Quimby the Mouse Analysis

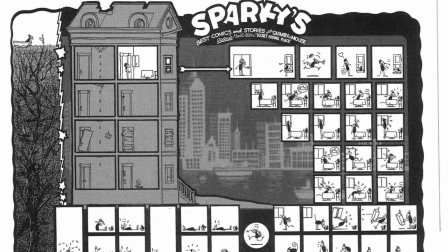246s
Als Gesamtbild erinnert dies dadurch an eine Art Diagramm oder beinahe an ein sehr detailliertes Storyboard. Anfangs scheint dieses Gesamtbild fast schon eine Überforderung zu sein. Trotzdem zeigt sich nicht eine regelmäßige einheitliche Panelstruktur.
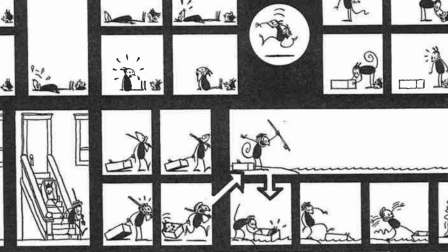258s
Sie wird unterbrochen einerseits durch Leerräume und Hintergrundbildelemente,
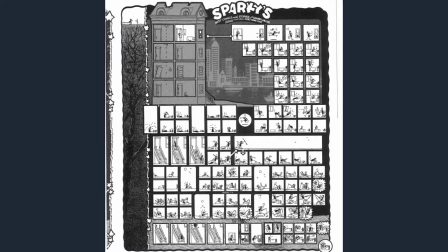262s
andererseits auch durch die Auflösung des klassischen quadratischen Panels, das sonst verwendet wird und nun durch teils runde oder lange rechteckige ergänzt wird.
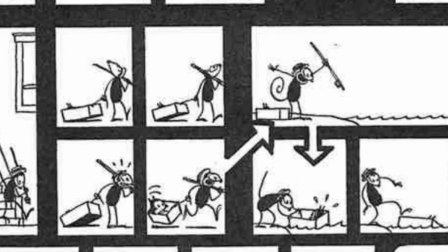271s
Durch die Wucht des Gesamtbildes überfordert, leiten gewisse Pfeile das Auge in die richtige Leserichtung. Es finden kleinste Zeitabfolgen statt, was den simplen, kontrastreichen Schwarz-Weiß-Stil der Zeichnung unterstützt. Mit einfachen und minimalen Veränderungen schafft Ware eine Dynamik und einen Lesefluss im Gesamtbild.
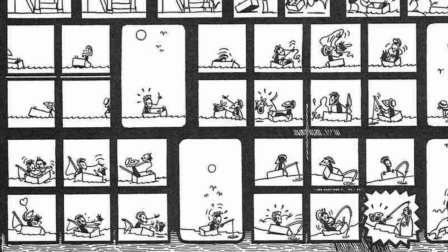288s
Daher wirkt der Comic trotz seinem simplen Zeichenstil sehr komplex in seiner Fülle.
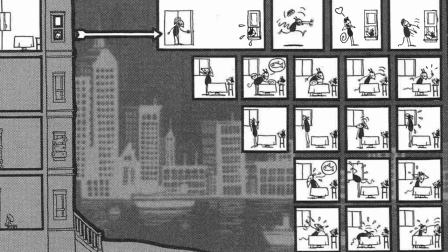293s
Spannend ist auch, wie bestimmt bestimmte Szenenabfolgen als eine kleine Geschichte wirken.
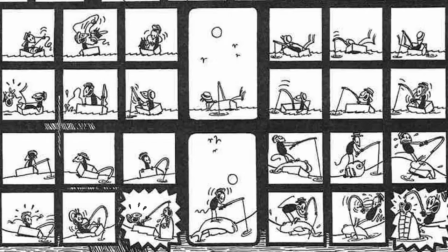297s
Beispielsweise wirkt eine Zeitabfolge im Haus als Einheit für sich, sowie auch die Bootsszene mit der Angel oder die Ansicht der Treppe.
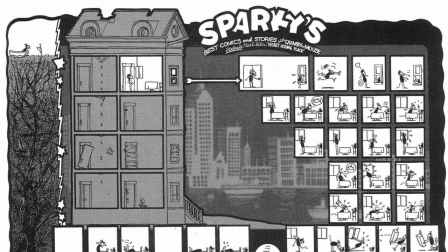304s
Dies geschieht dadurch, dass die Handlung durch die wirkenden Figuren von Quimby, der Maus und dem Kopf stattfinden. Der Ort dieser Handlung jedoch in der Perspektive gleich bleibt. Dadurch gewinnt auch der minimalistische Zeichnungsstil an Wirkung und Effekt,
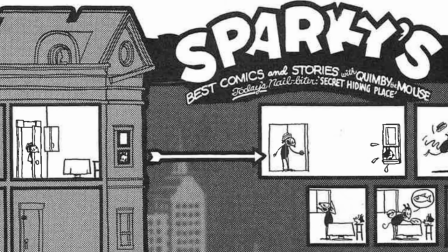316s
da nur schon das Hinzufügen kleinster Striche eine Bewegung ausmacht oder die kleinste Verschiebung der Sonne den Verlauf der Zeit repräsentieren. Auch die Wahl eines weißen Panel-Hintergrundes verschärft den Kontrast und setzt den Fokus auf die Handlung der Geschichte. Auffallend ist auch, wie, stilistisch gesehen, die Abfolge der Geschichte vorgestellt wird.
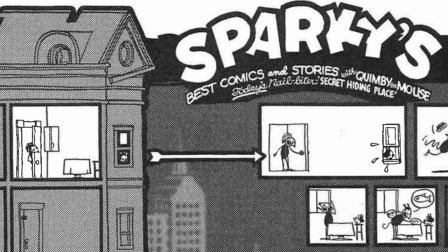333s
Und zwar durch Quimbys Haus, welches im Grauton gehalten wird, ein Raum jedoch mit Weiß heraussticht. Somit wird die Geschichte eingeleitet und wortwörtlich auch durch einen Pfeil, der den Leser ins Bild der gesamten Panelstruktur bringt,
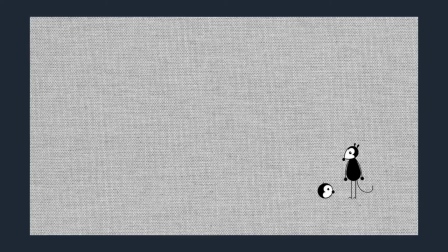345s
die in ihrer Fülle und Detailliertheit die Komplexität des Comics ausmachen. Im Kontrast dazu zeigt sich die animierte Filmversion des Strips.
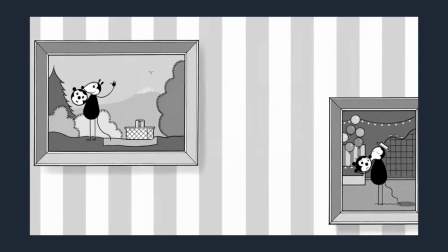353s
Sie unterscheidet sich nicht nur optisch und stilistisch, sondern auch in der Erzählstruktur.
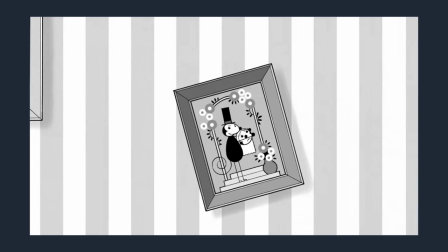358s
Der Einstieg erfolgt durch gerahmte Bilder, die eine Art Hintergrundgeschichte von Quimby und dem Kopf einleiten.
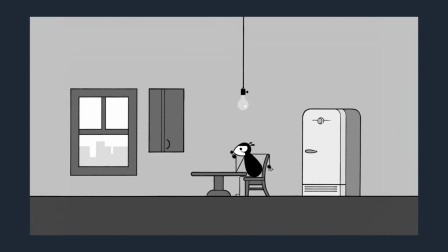364s
Trotzdem werden die Hauptorte des Geschehnisses beibehalten, wenn auch im Stil anders dargestellt. Der Film weist einen sehr sauberen, grafischen, fast schon sterilen Stil auf.
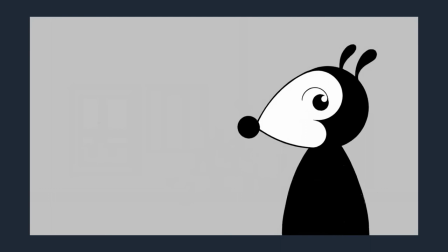375s
Das Gesamtbild zeigt sich in Schwarz-Weiß, sowie der Beifügung einer Graustufe und gewissen Farbelementen, welche im Comicstrip ganz wegfallen.
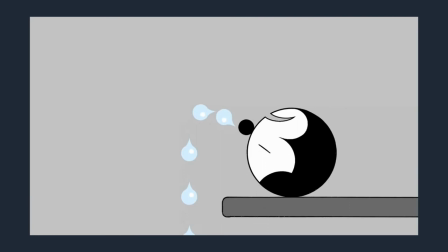384s
Beispielsweise wird ein Faustschlag mit fliegenden, farbigen Sternen und anderen comicartigen Elementen dargestellt.
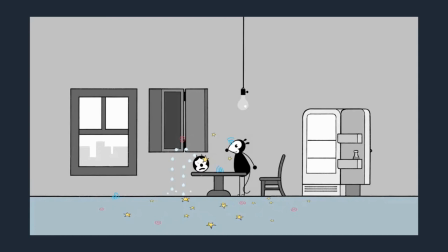391s
Farbe kommt auch in Form von Wasser dazu, wobei das digitale Element der Transparenz hier ersichtlich wird und genutzt wird.
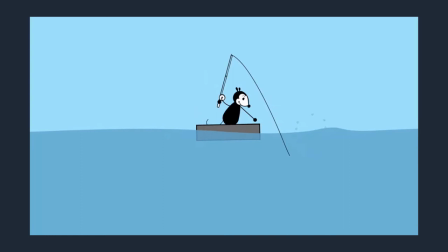398s
Klar wird, dass sich mehr Möglichkeiten bieten, Übergänge einzuleiten und darzustellen, als in gezeichneter Form.
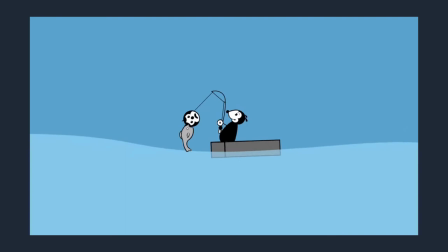404s
Auch wenn der saubere minimalistische Stil beibehalten wird, ergeben sich viel mehr Optionen, Bewegung und Szenenwechsel in Bewegung zu zeigen.
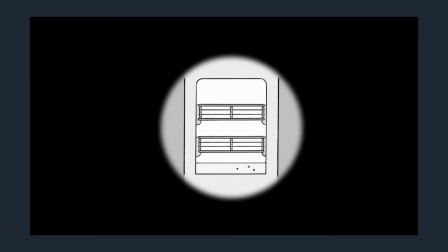412s
Dies wird besonders ersichtlich durch dynamisches Zoomen, um Details und gewisse Fokuspunkte zu beleuchten. Ein Beispiel zeigt sich im Blick durch eine Art Kameralinse,
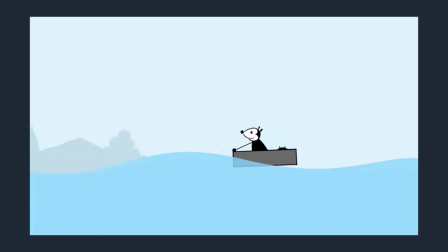423s
der einerseits einen Szenenübergang, andererseits auch einen Fokuspunkt setzt.
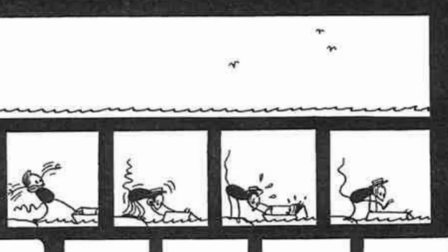428s
Im Gesamten kann durch stetige Bewegung wie fließende Tränen, Drehungen oder Sprünge ein spannendes und spielerisches Bild erzeugt werden.
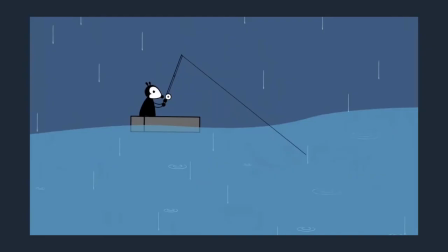436s
Im Film durch Bewegung sowie im Comic durch minimalste Veränderungen bei der Zeichnung. Diese Bewegung und Dynamik schafft auch Spannung im Bildstil,
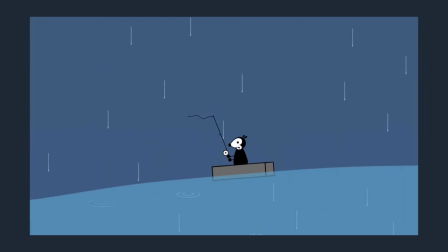445s
da ein sich ringelnder Schwanz oder ein zappelnder Fisch das sonst sehr flächige und einseitige Szenenbild durchbricht.
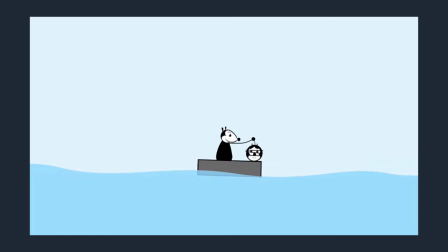451s
Die Möglichkeiten der Animation bieten sich somit auch an, dass Bewegungen stattfinden können,
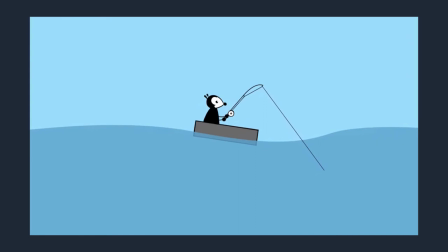456s
die im Film einfach und dynamisch erscheinen, im Comic aber wahrscheinlich komplizierter darzustellen wären. Wie auch im Comic zeigt sich der Film jedoch simpel und reduziert im Stil, um den Fokus auf die Handlung zu setzen und unnötige Details wegzulassen.
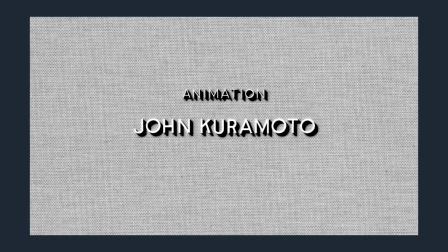471s
Ein weiteres Spannungsmedium entsteht am Schluss, als bereits Abspannelemente eingeblendet werden,
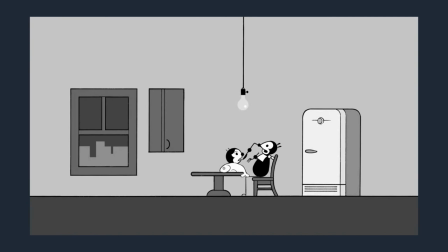476s
nur um nochmals von der Filmhandlung und der Schlusspointe durchbrochen zu werden.
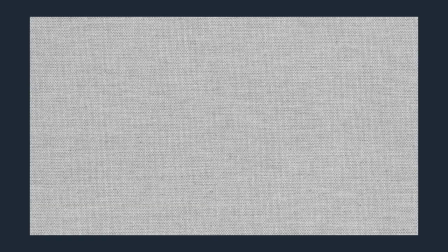481s
Ein Stilmittel, das sich im Film besonders anbietet, im Comic jedoch zu einem Leseunterbruch führen könnte.